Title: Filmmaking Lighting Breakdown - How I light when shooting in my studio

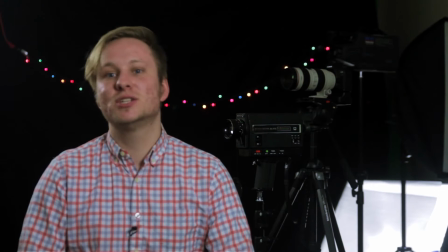(0:00)
Hi everybody, my name is Aaron Alsop, and today I'd like to teach you a little bit about filmmaking and lighting.
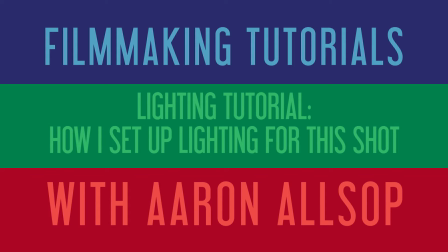(0:05)
I feel that lighting in filmmaking is one of the most asked questions and topics. The way I learned lighting the best was watching what other
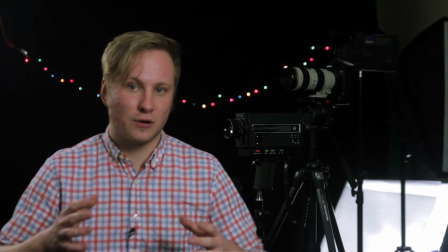(0:14)
people have done and learn from just seeing what they're doing.
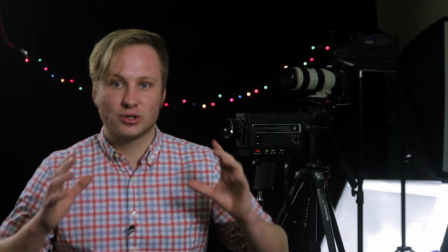(0:19)
So today I want to show you how I lit this scene.
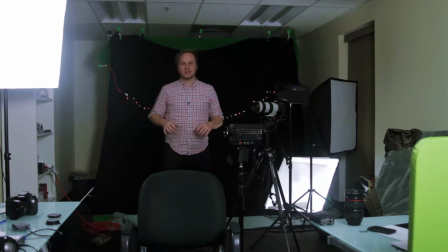(0:23)
Okay everybody, we are now zoomed out and you can kind of see better the way I've got things set up here.
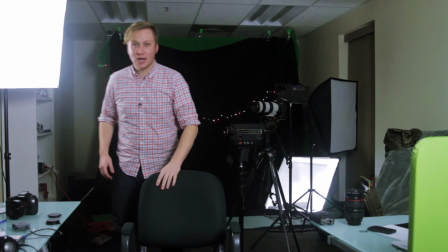(0:29)
The one light you cannot see is right there, but I'm going to kind of walk up closely so you can just see the way it is.
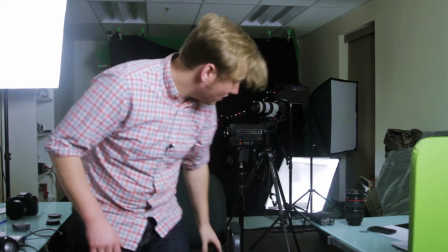(0:37)
Oh, so you can kind of see that it's light. I turned it up more than when I was actually sitting here, just so you can see it more prominent that it's there.
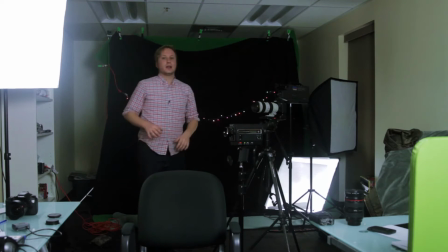(0:45)
And when setting up a light scene, any scene with lighting, I like to get that light set up first, the key light.
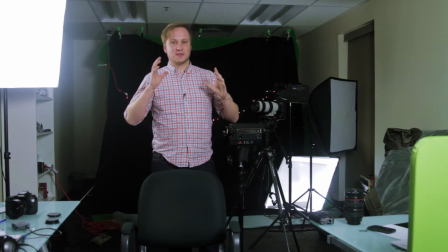(0:55)
And the reason why I like to do that, because it just kind of sets things up and it lets you kind of base off of that. Because really the most important thing is making sure that the subject, or me, was properly lit.
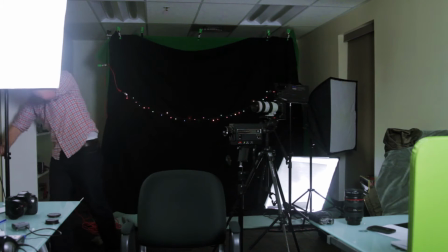(1:06)
So I'll lower this here so you can see it. Oop.
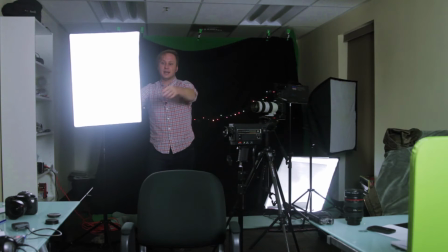(1:14)
So that light that you can see I'm using as the key light that you can't see is just a softbox fluorescent.
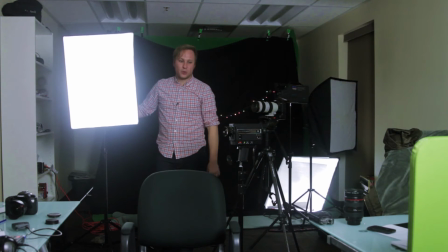(1:21)
These are great lights just for, quick and easy filming, whatever.
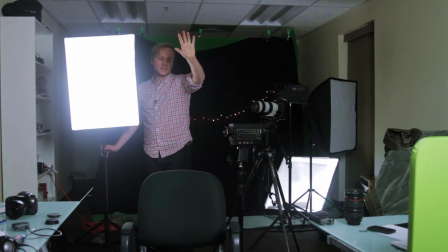(1:27)
And so I have that one there. It's at 3/5. There's 5 bulbs.
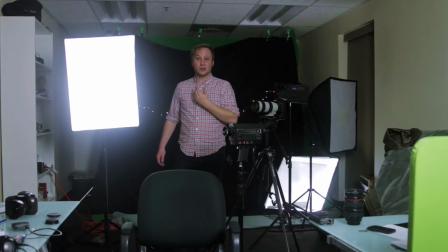(1:32)
I've got 3 of them on. And I felt like that was able to give me a nice look on filling in the look of my face.
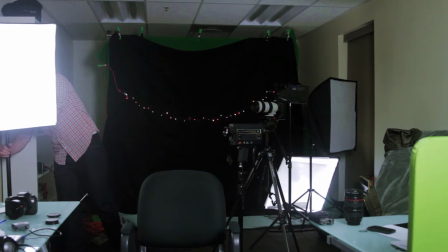(1:40)
And then I had this one over here acting as a backlight.
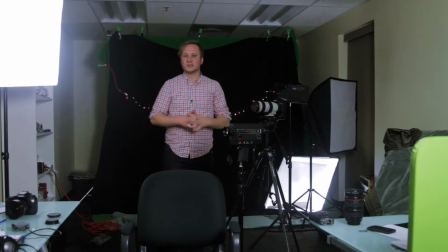(1:49)
And a lot of times you want to do 3-point lighting, but sometimes you just don't have the lights, or you don't have the space, or you don't want the look of 3-point lighting.
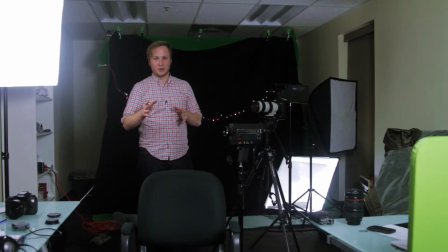(1:58)
And what I've learned from a gentleman by the name of Mikey Borup is what he calls 3/4 lighting.
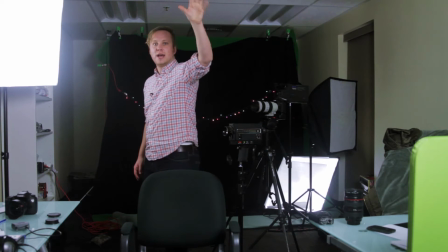(2:04)
And the idea is that you have a light filling in the face, and then you have a light
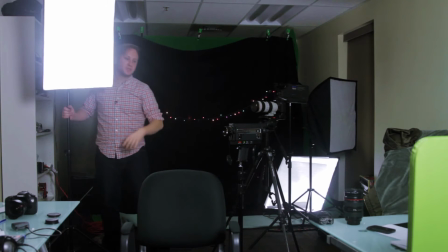(2:11)
on the opposite side as a backlight.
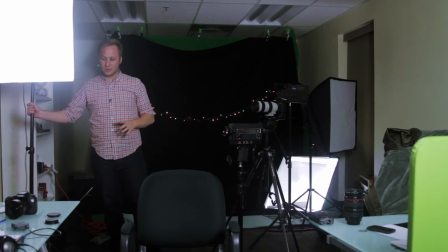(2:17)
And I use that a lot of times, and I think it gets a really nice look, especially if you have just 2 sources of light.
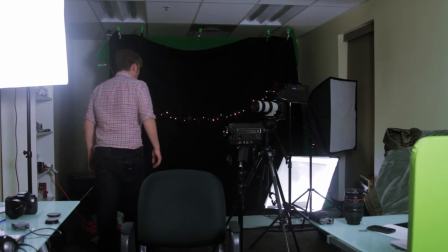(2:24)
But as you can see, I've got more lighting. I've got this back here.
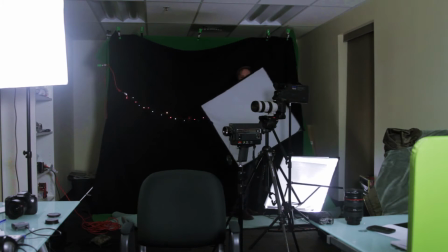(2:30)
This is another fluorescent, and I've got this one right here. This one's off, of course, and I've got this fluorescent on the ground.
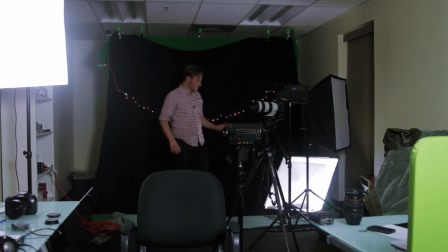(2:37)
The initial shot I did, though, it was really, really bright, and I just have one of the bulbs on.
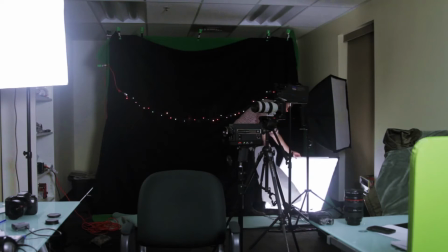(2:42)
And so what I did was I just added... This is just big poster paper.
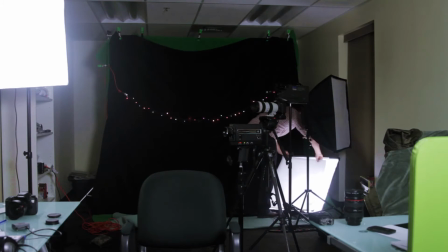(2:48)
I just ripped off 2 sheets and laid it over the light to diffuse it so it wasn't so bright.
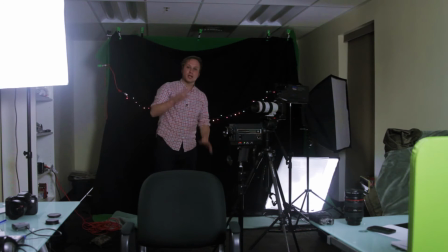(2:56)
And the reason why I wanted this backlight wasn't to light the back of me, because I had this one filling in for that.
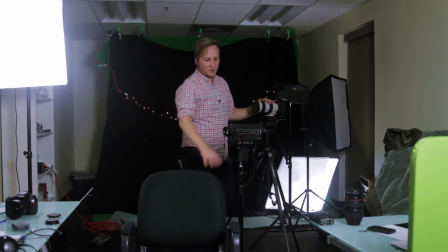(3:03)
It's, as you can see here, maybe a little more clearly than in the other videos. I just have 3 cameras. This is an old 8mm, an old VHS, and this is a 5D with 70-200.
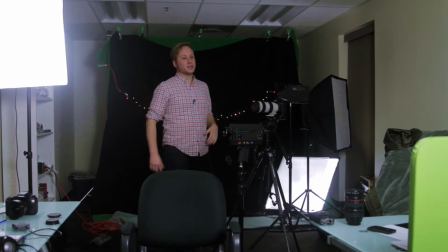(3:14)
Just to kind of, add something to the scene and kind of spice it up a bit.
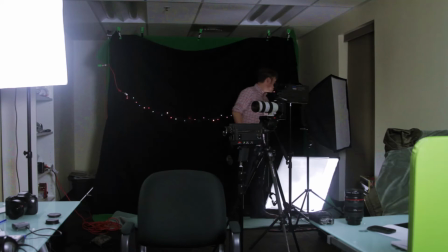(3:20)
And so I threw this light here so that we could add a little just extra
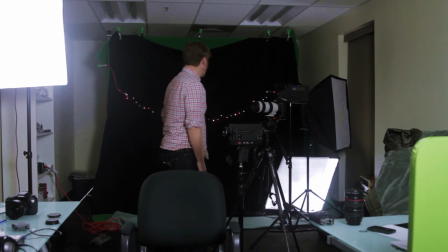(3:27)
light to kind of make sure that you could see these fine. And the last thing I have here is I just have some Christmas lights.
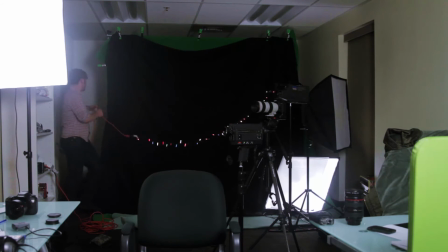(3:35)
This is where we have our green screen. I just, kind of draped them over one of the clamps there and taped it to the edge there.
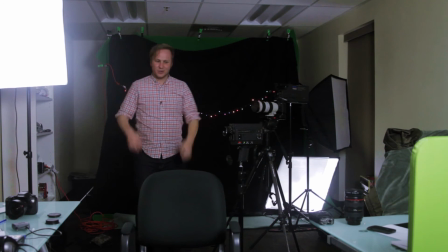(3:45)
And with that, I just wanted to just add, I don't know, just another, little extra thing to kind of throw in the back.
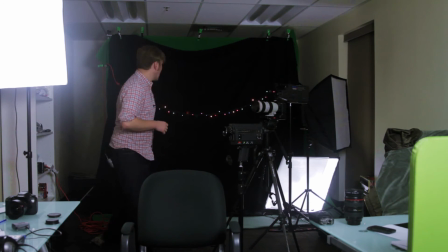(3:52)
The other videos, you can tell that this had a lot bigger bokeh.
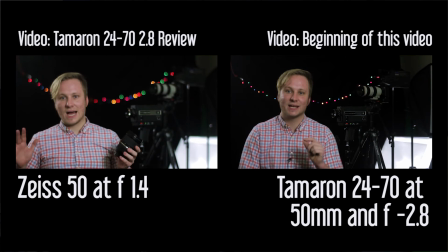(3:57)
And I was able to achieve that because I was shooting with the Zeiss 50mm 1.4, and I was shooting at 1.4 so that you could, get a larger bokeh from those.